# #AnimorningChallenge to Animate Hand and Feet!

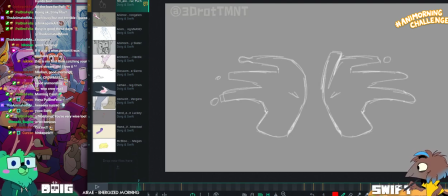Speaking of subtle wrist movement, yeah.
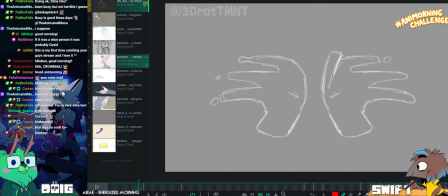I'm going to skip over to Habbo just so we can see, like you were saying, because it's relevant to the point I was making.
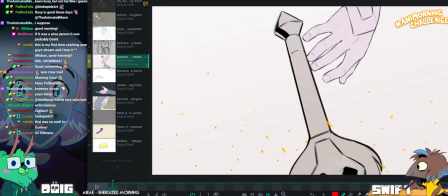Yeah. Some really nice subtle wrist movement. So as we watch this, pay attention to the push and pull between the wrist and the hand.
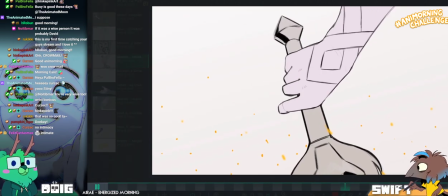There we go.
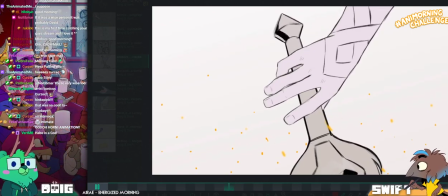So you see how the wrist kind of levering there at the end gives you the impression that
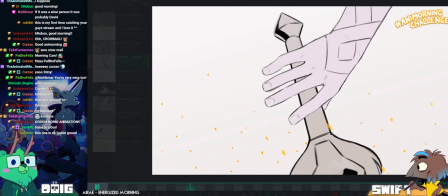Zagreus, who this hand belongs to, I'm assuming, is preparing to pull it back up.
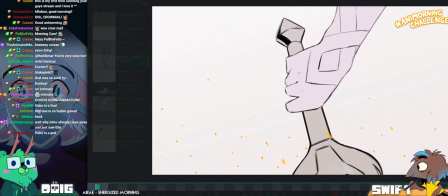Like, you can feel that the shoulder starts to travel first, then the elbow, then the wrist, and everything's pulling up in a chain.
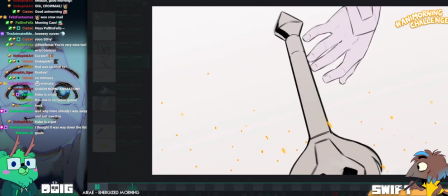So that subtle rotation there on the wrist says a whole lot about what the rest of the body's doing. Hmm.
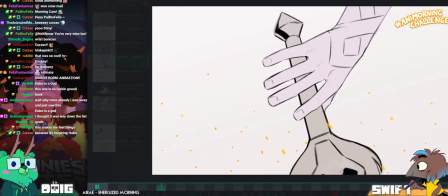Robin says, this makes me feel things. Yeah. I love also how you're using the tattoo here to show the rotation on the top of the hand
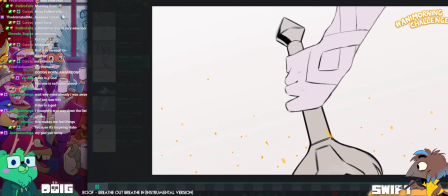to make us really feel like the forearms coming a little bit closer to the camera and,
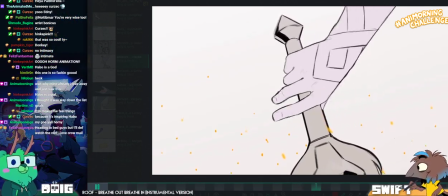you know, we're seeing more of the broad top of the hand here.
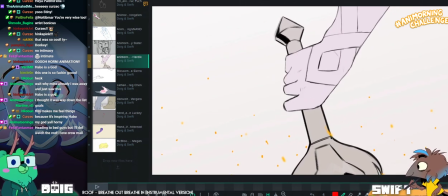As it wraps around the hilt of the sword. What was it, Mike?
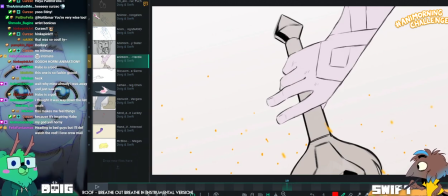I was going to do the crowmail for you. You're going to do the crowmail for me? Yeah. Go for it.
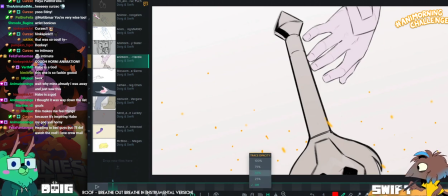But Phyllis Phantasma says, heading to bed, guys, but I'll def watch the VOD.
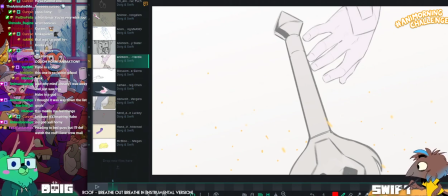I love crowmail. Aw. Thank you, Feelers. I'm sorry to cheap you on the Chromel.
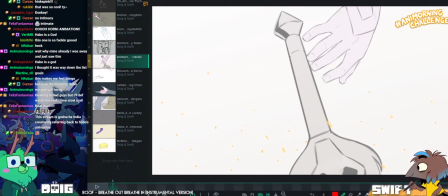I didn't hear very many calls. Alright.
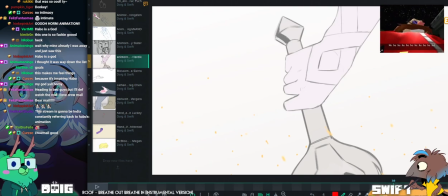So I, like, if I were to think of things to nitpick about this... Thank you, Feelers Phantasma, so much for the gifted sub.
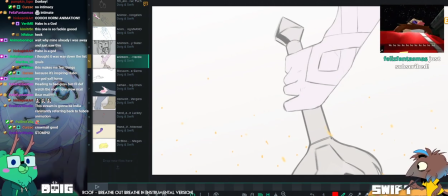Thank you, Stomps. And this is nitpicking, because this is beautiful.
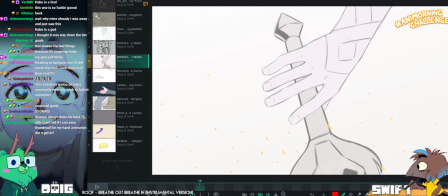Like, it would be, this first pose here, if it's not going to mess with your spacing too much,
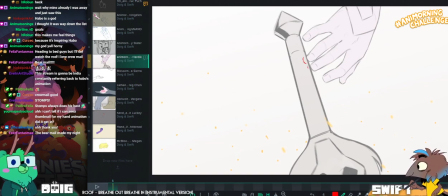then I'd either make sure that your silhouette here overlaps the sword, or create a little bit more distance between the hand and the sword,
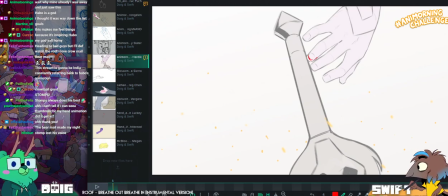so that you're breaking that silhouette up, and you're not having tangents with the fingers on the edge of the sword.
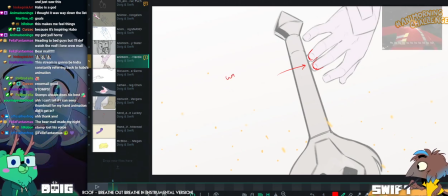So it'll probably require you moving the whole hand back a little bit.
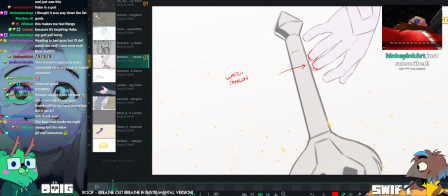Chat horny for Zagreus, says Hinka Pinkar. Thank you for the sub. You've done this, Havo.
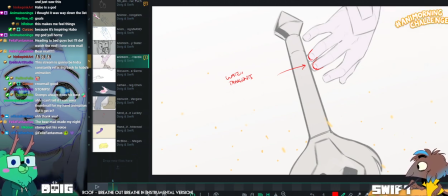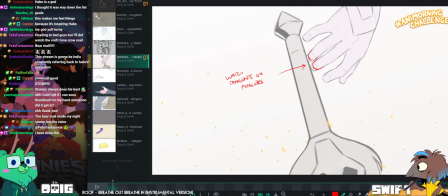Watch tangents on fingers. Just maybe shift that drawing back a tiny bit to break that up a little bit.
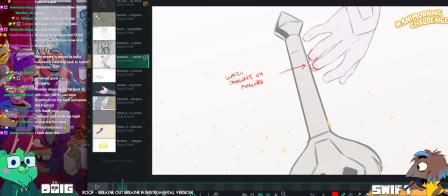Bop, bop, bop.
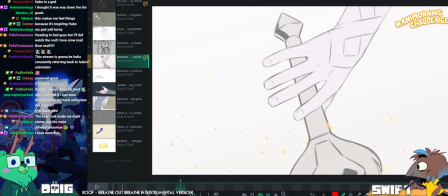Lovely how the hands are spreading out. Really lovely arcs going on. I like nice sense of 3D.
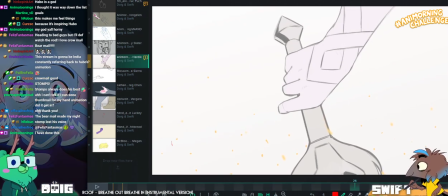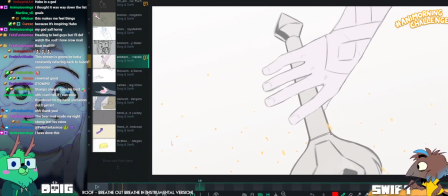Like I said, especially the way that tattoo moves. It's super nice, the way that you can see that it's following the second knuckle there.
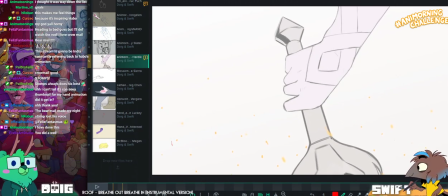And then this very subtle motion of the wrist starting to pull upwards.
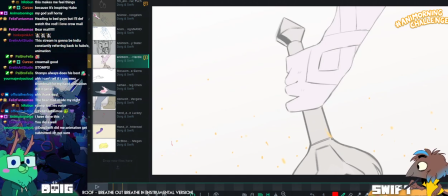And that subtle stretch in the arm. It's beautiful. Like, I don't think I have other feedback to give you on this, Habo.